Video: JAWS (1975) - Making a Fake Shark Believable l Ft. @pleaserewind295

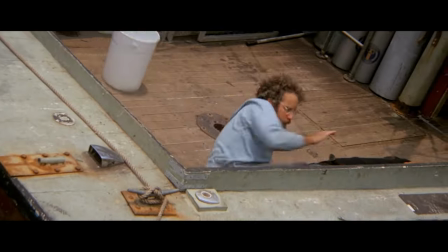Shortly after this the shark knocks the boat seeing as Brody is a very observant character runs straight to the air tanks to keep them secure Finally
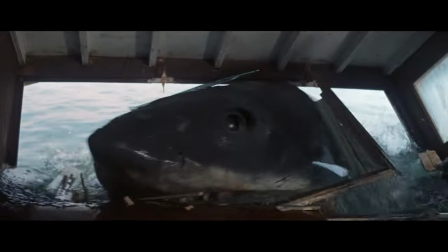when Brody is the last one left and the shark bursts into the cabin to attack him He uses the last remaining air tank to beat the shark
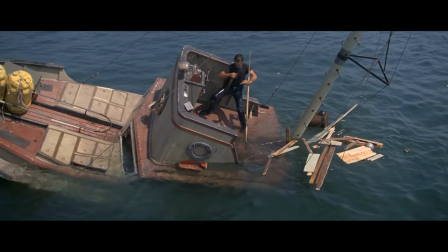in the head Followed by throwing the tank in the shark's mouth arming himself with a harpoon and a rifle Brody makes his way to
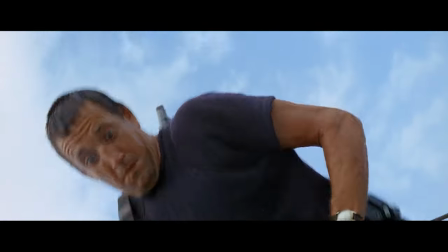the top of the mast for a final showdown The shark bursts out of the water and we can still see the air tank in its mouth Now a shark
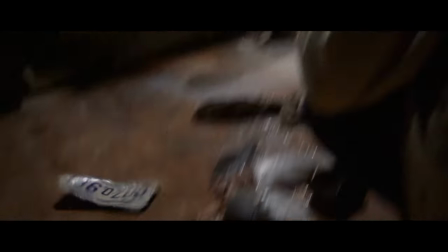probably wouldn't keep an air tank in its mouth would have spat it out by now But in this movie's universe, we have this moment early on to make Brody assume this.
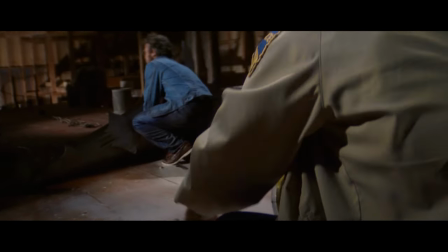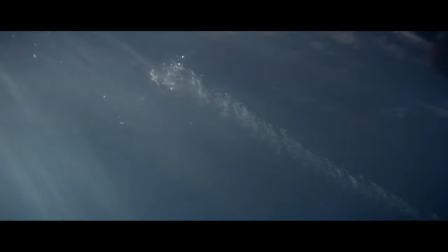Finally, the shark doubles around, races towards Brody, he's firing off the rifle aiming for the tank, makes a one in a million shot, and the monster is destroyed. Reality may be great and truth may be wonderful, but none of it holds a candle to believability. and if the filmmaker has done his job and brought you into believability, he can do anything.
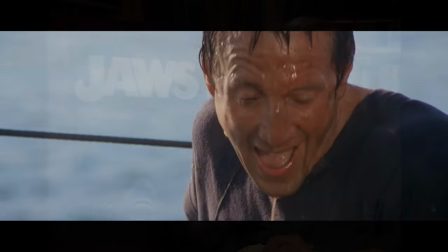Play by the rules. Set the rules, but follow the rules. And that's exactly what Steven did.
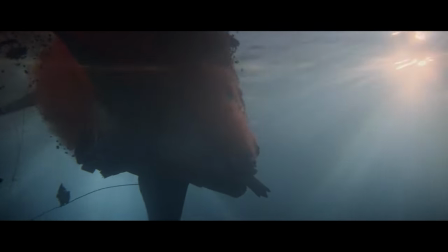Regardless of the unrealistic ending, you completely buy it because the final blow wasn't delivered by either of the two shark experts that kept you grounded in reality,
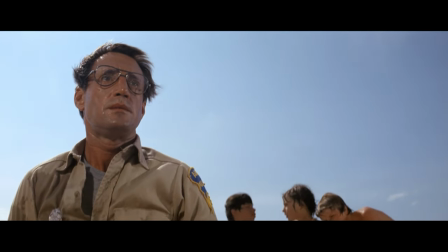but rather by the character that represents the audience. You went on the journey with Brody.
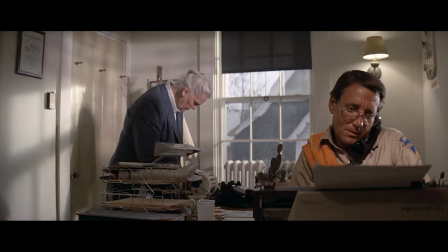You learnt as he learnt.
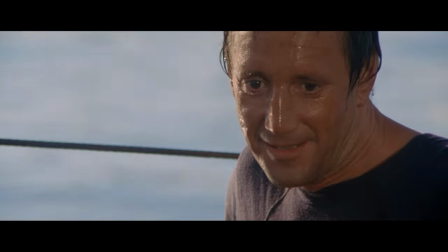And after being shown throughout the film to be out of his league surrounded by all the experts this movie proves one thing but in reality one man can make a difference
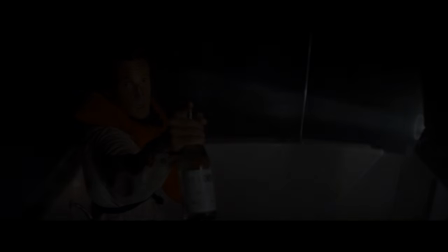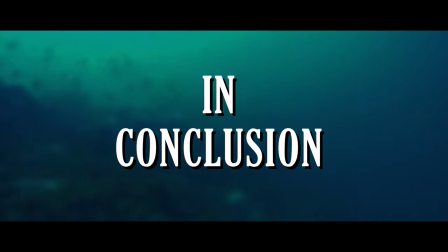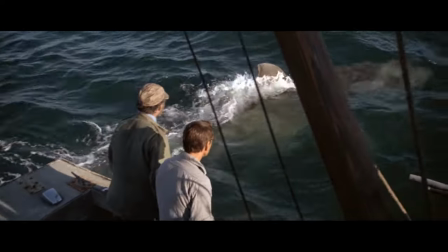in the end i think the thing that makes jaws stand out after all these years is the way it lets us appreciate the craft of steven spielberg
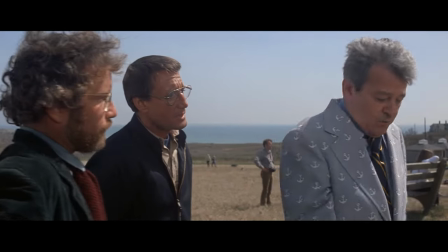a lot of his later movies would be great but jaws is more stripped down and character focus than most you feel a sense of discovery with
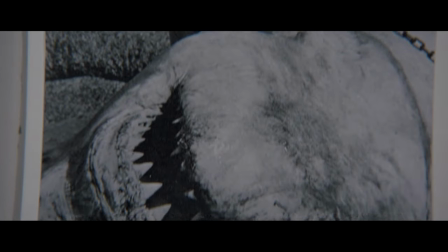this movie spielberg becoming a master of telling stories through images jaws knows something that most modern blockbusters have lost.
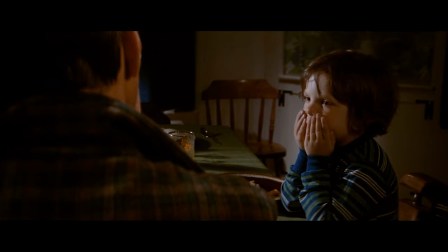It's more about the quiet moments than the loud spectacle that can overwhelm us.
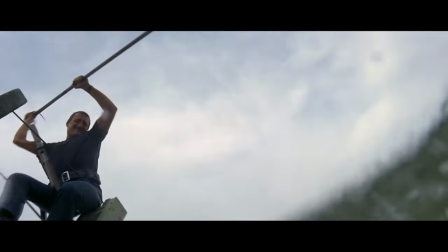In all honesty, the shark effects don't hold up very well, but it doesn't matter. It was never about that.
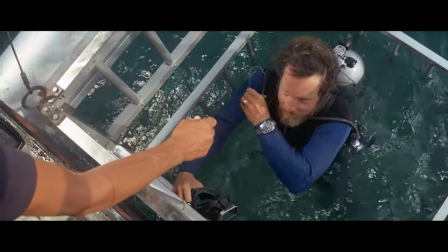We go back to Jaws because of everything they built around the shark. That's what makes it feel so real.
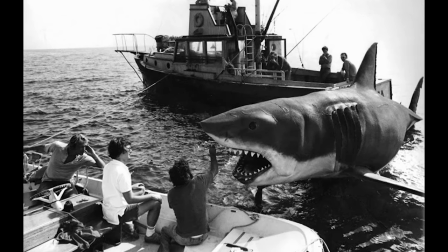Originally this video was just going to focus on the technical aspects of the film, but when it comes to this movie making you believe in a shark that's not real?
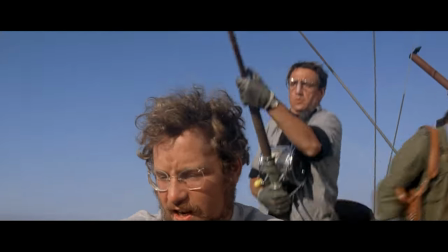A lot of the effect is from the three main characters. From the novel by Peter Benchley, the direction of Steven Spielberg, and the improvisational performances from the brilliant lead actors.
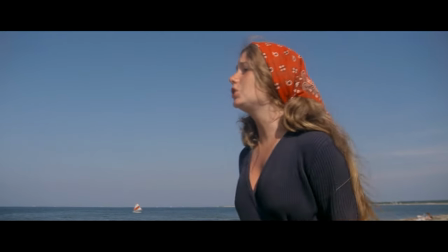I believe one of the biggest reasons Jaws remains the classic it is today is because the movie has so many elements and themes outside of a killer monster.
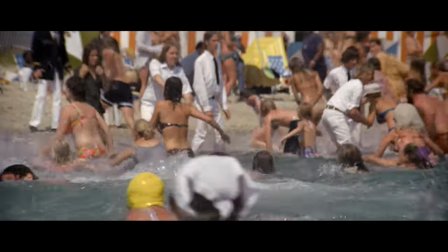The shark represents so many different things. A true crisis for a town to deal with, as well as a test for all of our characters to overcome, some more than others.
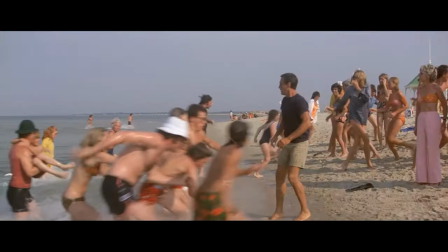Even despite being such an effective horror movie that made people afraid to go to the beach for decades.
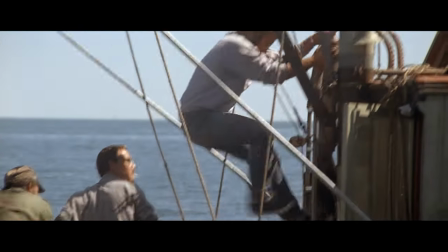It's more than just a horror movie, it has actual intelligent characters that learn and grow,
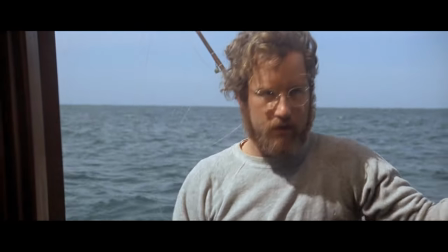two experts on the main threat with conflicting points of view to each other, not a cast of stereotypes that gets picked off one by one.
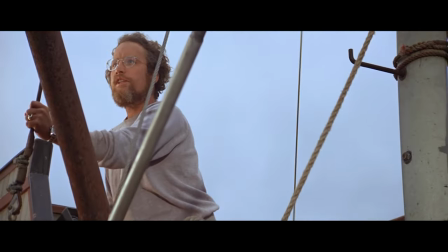This movie treats its audience intelligence with respect, as well as takes you on a ride, despite having a shark that's not real.
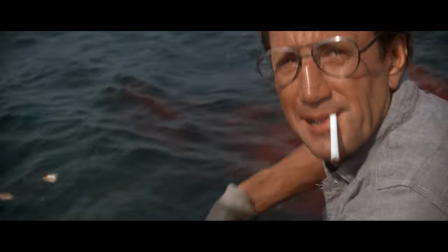And that is why Jaws is a masterclass of cinema.